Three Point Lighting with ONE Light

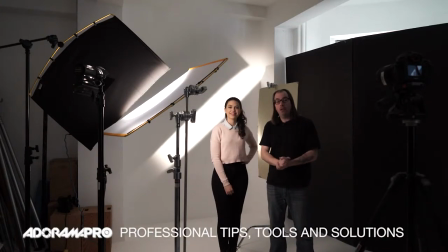Hey, this is Daniel from Adorama. I'm here with Sharina, and we're going to talk about creating a three-point lighting look with one light. So I've seen people do this before in different variations. I thought it was really interesting and a good thing to kind of show.
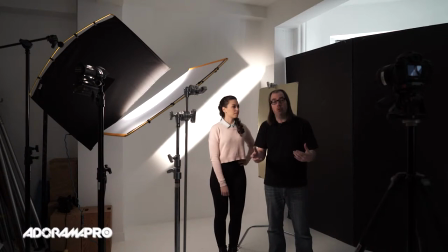So we've done lots of different lighting scenarios, and typically for, like, let's say an interview or a portrait, you might use a three-point light with your key light, your field light, and then like a background light.
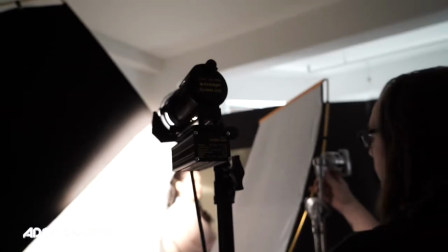Here I'm using one single light source, this dado light, which you can see over here. That's essentially shooting at the background.
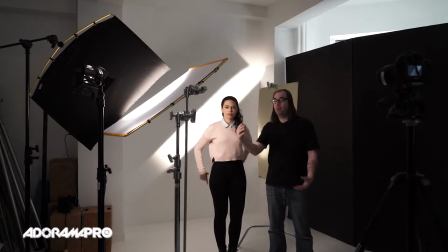It's a very hard light source, and it's shooting past my subject. But what I've put in between the subject and the light is this Matthews artificial silk. This eats about 2 stops of light and also makes the light source larger, thus softer. So I have a nice key light across her face, giving a nice even light on her.
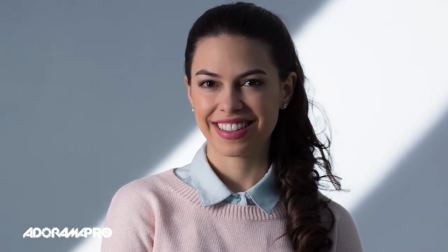The light that's creeping past her, of course, is brighter because it's not being stopped by the silk.
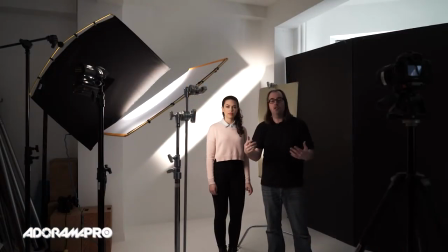So even though the background is further away, it's still bright back there. So I have a nice slash of light on the background. I'm using also a black flag over here to control my slash and make it look exactly the way I want it.
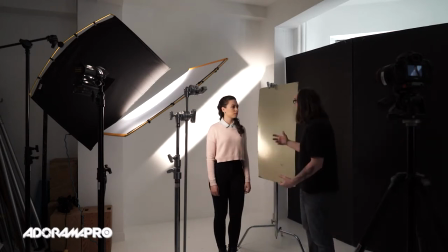And then to kind of round out the look, I just have a simple piece of reflective board right here, just out of the shot, filling in her shadows.
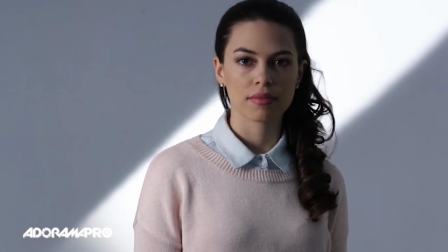So let me just move the board around so you can see. If I take it out, you can see where it's coming in.
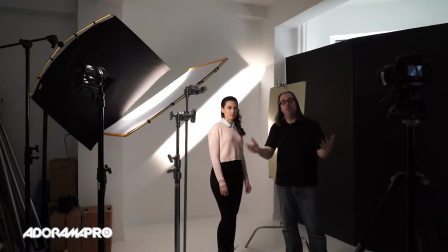It's very subtle, just enough to fill in so you stay within the dynamic range of your camera so you don't get too contrasty. Thanks for watching. Be sure to subscribe to our YouTube channel. And please try this technique out.
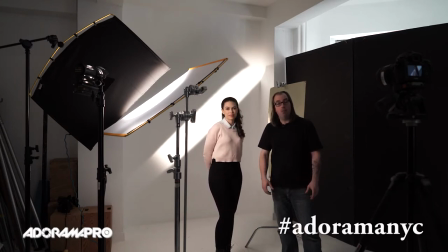Throw your photos online and hashtag them AdoramaNYC, and I'll check them out. And I'll see you next time on set.